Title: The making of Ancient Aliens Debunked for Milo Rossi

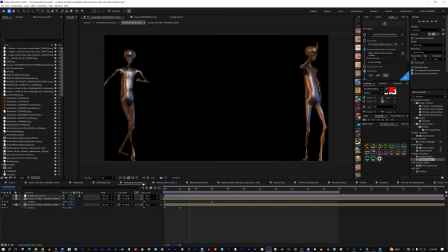And he really liked the first version, the first like jokey version, so that's what we went with.
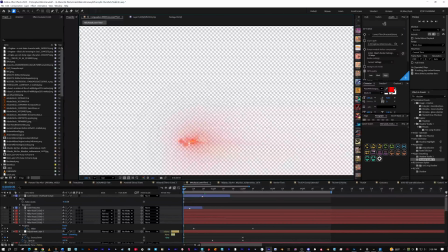This was kind of good. Let's see here. Don't be annoyed with me. Just be patient.
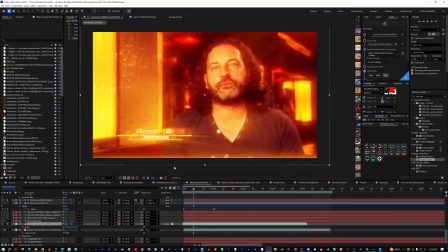All right. So from here, we have this is the TV show.
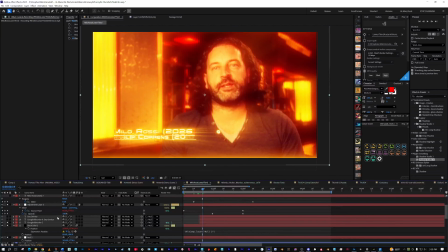Why is it so orange? Oh, because I have other adjustment layers.
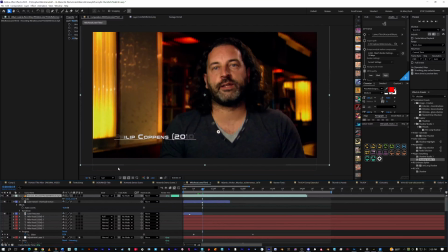That's why. Okay, so on the TV show, okay, yeah, they always have like that weird little like Native American pan flute thing.
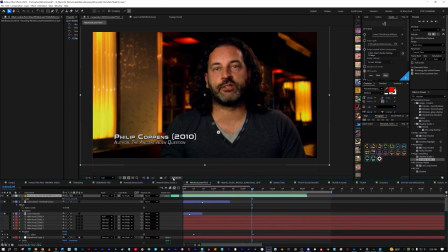So I wanted to remake that and have it like be cheesy, just like their little introductions are. And I was wanting to have like a dozen of these throughout the episode that had Milo said different stuff about Milo that were little funny jokes or something, or talked about how drunk he was,
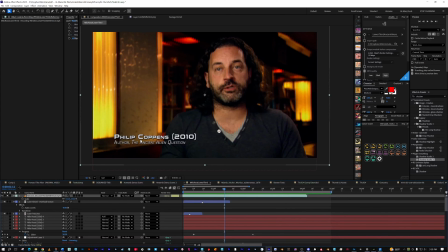like Milo half drunk, or it was like 3 p.m. Milo half drunk, anything like that. Milo like maybe he's a sleep farter or something like that, or the dogs come on or the cats come on or Z comes on, and just introduce them and have more fun with it.
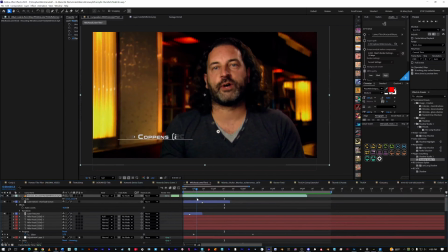And hopefully we'll get to do that. But this is one where it's easy because somebody else did the work. They did the design, and we're just kind of like, playing with it ourselves.
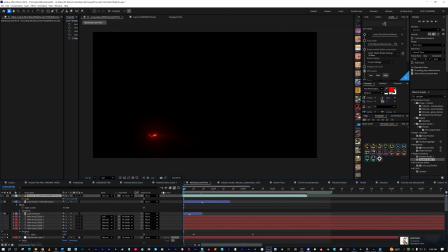So I wanted to do like my version of it, a better version, which was getting a similar font, and then what else did I do?
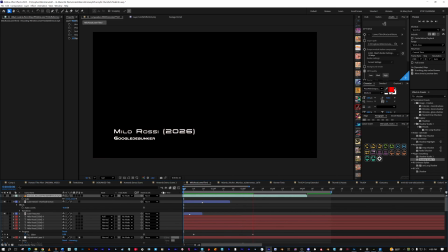Well, I did the sound effects, so that took a long time to try to source the right sound that wasn't too generic, but also would still fit. I don't even know if the sound ended up on there, but I it cracks me up. I just thought it would be hilarious to constantly be hearing this doo doo.
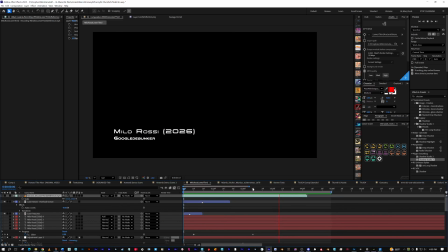It would say something stupid about Milo or whatever. We'll still play with it, but yeah, I like the glowy crap.
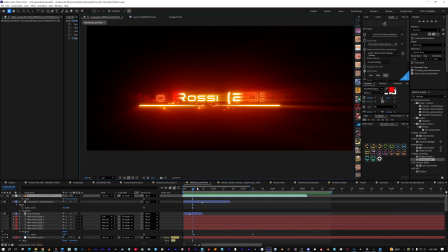I like particles. I like effects. I like building things.
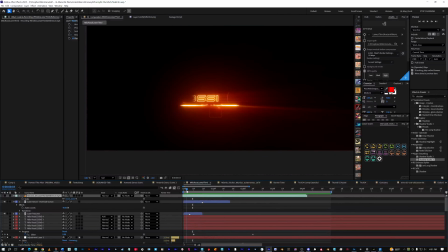I like deconstructing people's work and rebuilding it like these people's work.
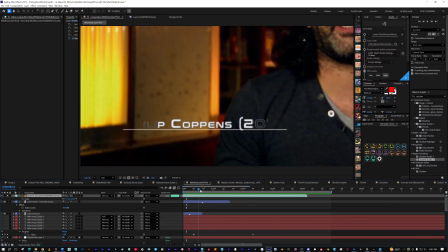It's not bad. You gotta admit, this show's kind of entertaining. It's kind of entertaining. It's fun to dog on, that's for sure. But if you ever like have an interest in like self-learning and stuff,
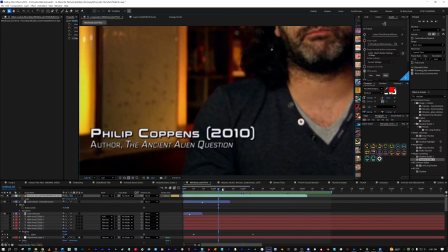I know After Effects costs money, but you could probably find a version of it where it doesn't cost that much money. Uh, get something that you see on TV and like remake it.
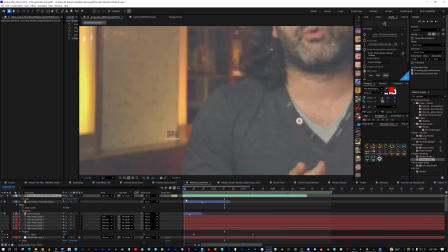Download a video file, bring it into After Effects, and you can go like frame by frame and build very similar to what they have.
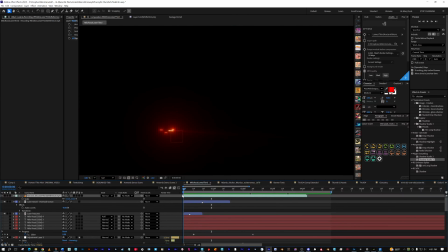Um, I always try to take what someone made and then make it better. So I added these like little laser beams, and I try to crank it to 10 lately. So join me cranking it to 10 again in another video.
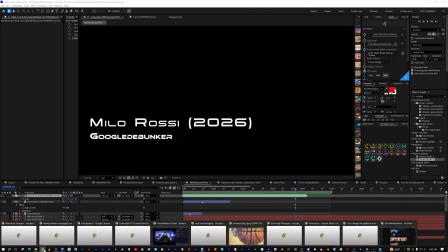Give me a like and a subscribe if you don't mind, or just say hi in the comments and I'll say hi back.
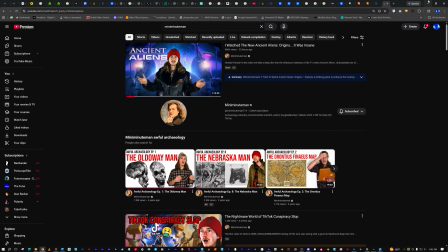Thanks, everybody.